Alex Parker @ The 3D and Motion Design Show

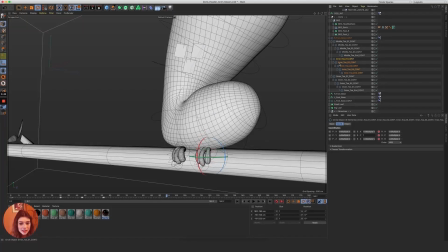12:16 I'll hit C to grab the whole chain.
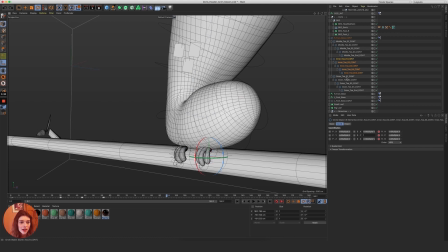12:18 And you can see that it gives me really even access over the entire joint chain and makes animating things like a cute little birdie, like twiddling her toes, really easy and really fast. So it's a very streamlined part of my character animation process within Cinema 4D.
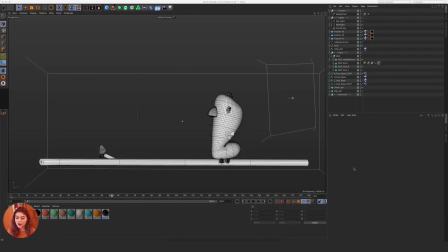12:35 So now that we've covered some of the 3D tips and tricks behind this animation, I wanted to talk about the compositing phase really quick. That's where I tend to get that really glowy storybook look that I'm usually looking for in a character piece. And so one of the things that I'll make sure to do in almost every 3D file is set up a really strong backlight to help me get that effect.
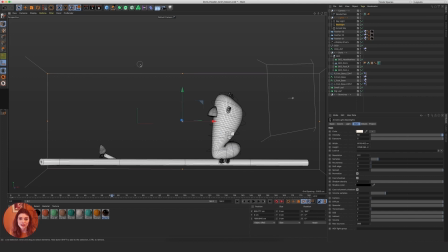12:54 And so you can see here in this file, we've got this ginormous backlight, and whether you call it a backlight, a rim light, a hair light, doesn't matter to me. I make them ginormous. I'm not shy. This one's set to like 50. The exposure's super high. This is a ginormous light.
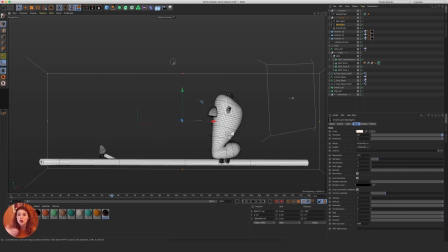13:08 But what that helps me get is an integration between what's going to be my environment in post and getting that light effect to wrap around my character. And so this helps us get a little bit of that rim light here. And I'm going to pull up our compositing file. And you can see that this is the final result here. And we do get a lot of glow. But where a lot of that's actually coming from is this light wrap effect right here. So if we turn that off, we can see that this is what we're getting from Cinema, and I'll actually just solo our render.
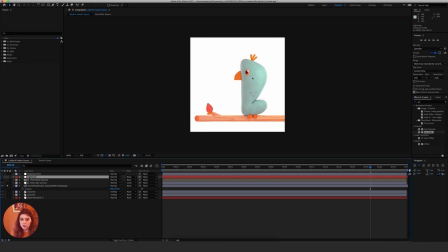13:36 Here's our render by itself, not too shabby.
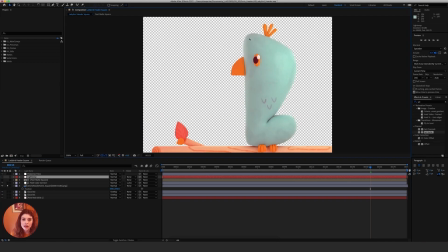13:39 And if we kick this white out of here, you can see that we are getting some help from that ginormous rim light in the back of the file, right?
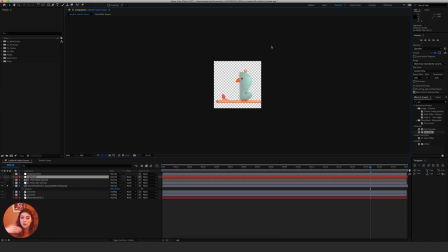13:46 So it is helping us, and it is certainly helping blend that sky with the character, but I like to get dramatic with these light wraps. So this is a trick that I use in every single project of mine. There are definitely plugins out there for a more streamlined light wrap setup, but because this is something I use so often, I really appreciate that this is a plugin free setup. So I'm gonna walk through how I set this up in every single one of my files really fast.
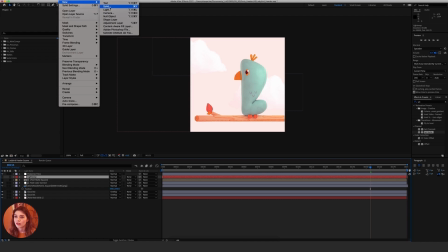14:12 So I'll turn this off. I'm gonna make a new solid, and I'm gonna grab the sky behind us,
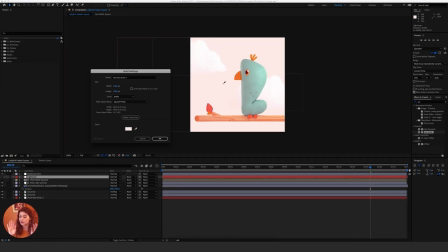14:20 because that's the color that I want the light wrap to use to wrap around Doris. So I've eyedropped the sky back here. I'll say okay, and I'm gonna name this light wrap demo. And then the first thing I'm gonna grab is a set mat. And it is worth noting, when we soloed that layer that came straight out of Cinema, you could see that we did have alpha information in that layer, which is crucial to get a light wrap to work,
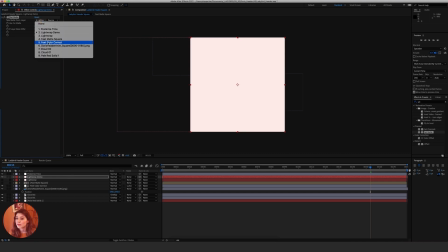14:41 right? So I'm gonna tell my set mat to point at my render straight from Cinema. And then what I'm also gonna grab is a channel blur. And that's gonna help me control the softness of this light wrap effect. So I'll drop that in there. And then if I solo this, you can see that we're starting to get somewhere. And
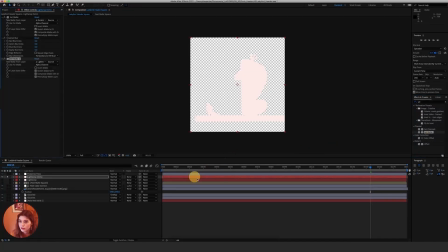14:59 I'm gonna grab one more set mat to lock this in. Grab this, make sure the first one's inverted, the second one isn't. And then we'll tell the second one to also point at our doors layer.
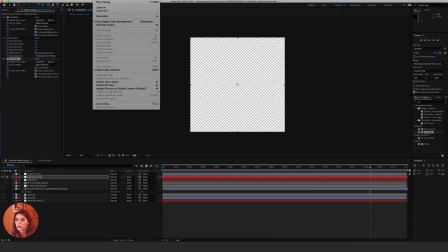15:12 So if we, I'm gonna go ahead and also grab one more solid, like a really dark one, to help take a look at what we're making here.
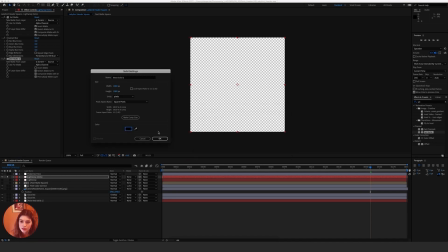15:20 So I'm gonna grab just a black solid. All right, check it under here.
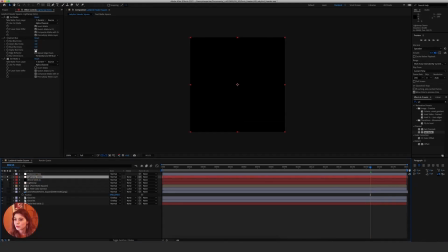15:26 And we can see it's super, super thin because we haven't blurred it yet. But if we knock this channel blur up, there we go. That's what I'm looking for. And so usually I'll layer a couple of these on top of each other. Sometimes I'll do a really, really wide, soft one at a super low opacity.
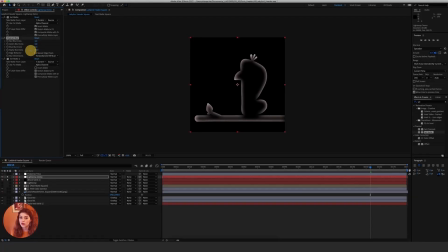15:42 And then I'll layer one on top that's a lot stronger, but it's much like narrower like this. So that's generally what I'll do. And you can see here that if I unsolo this, I delete this black solid that we've set up, you can see here that this light wrap just lays right on top of our render and really helps to bring it together with our glowy sky behind us and give us that really fun, gentle, storybook looking render that I'm usually going for. So the last trick I want to talk about with this project is this posterized time layer. So if you take a look at this, I've set up just a plain adjustment layer with the posterized time effect tucked in here. And if we open that up, we see that it's adjusting the frame rate of my project to 12 frames a second.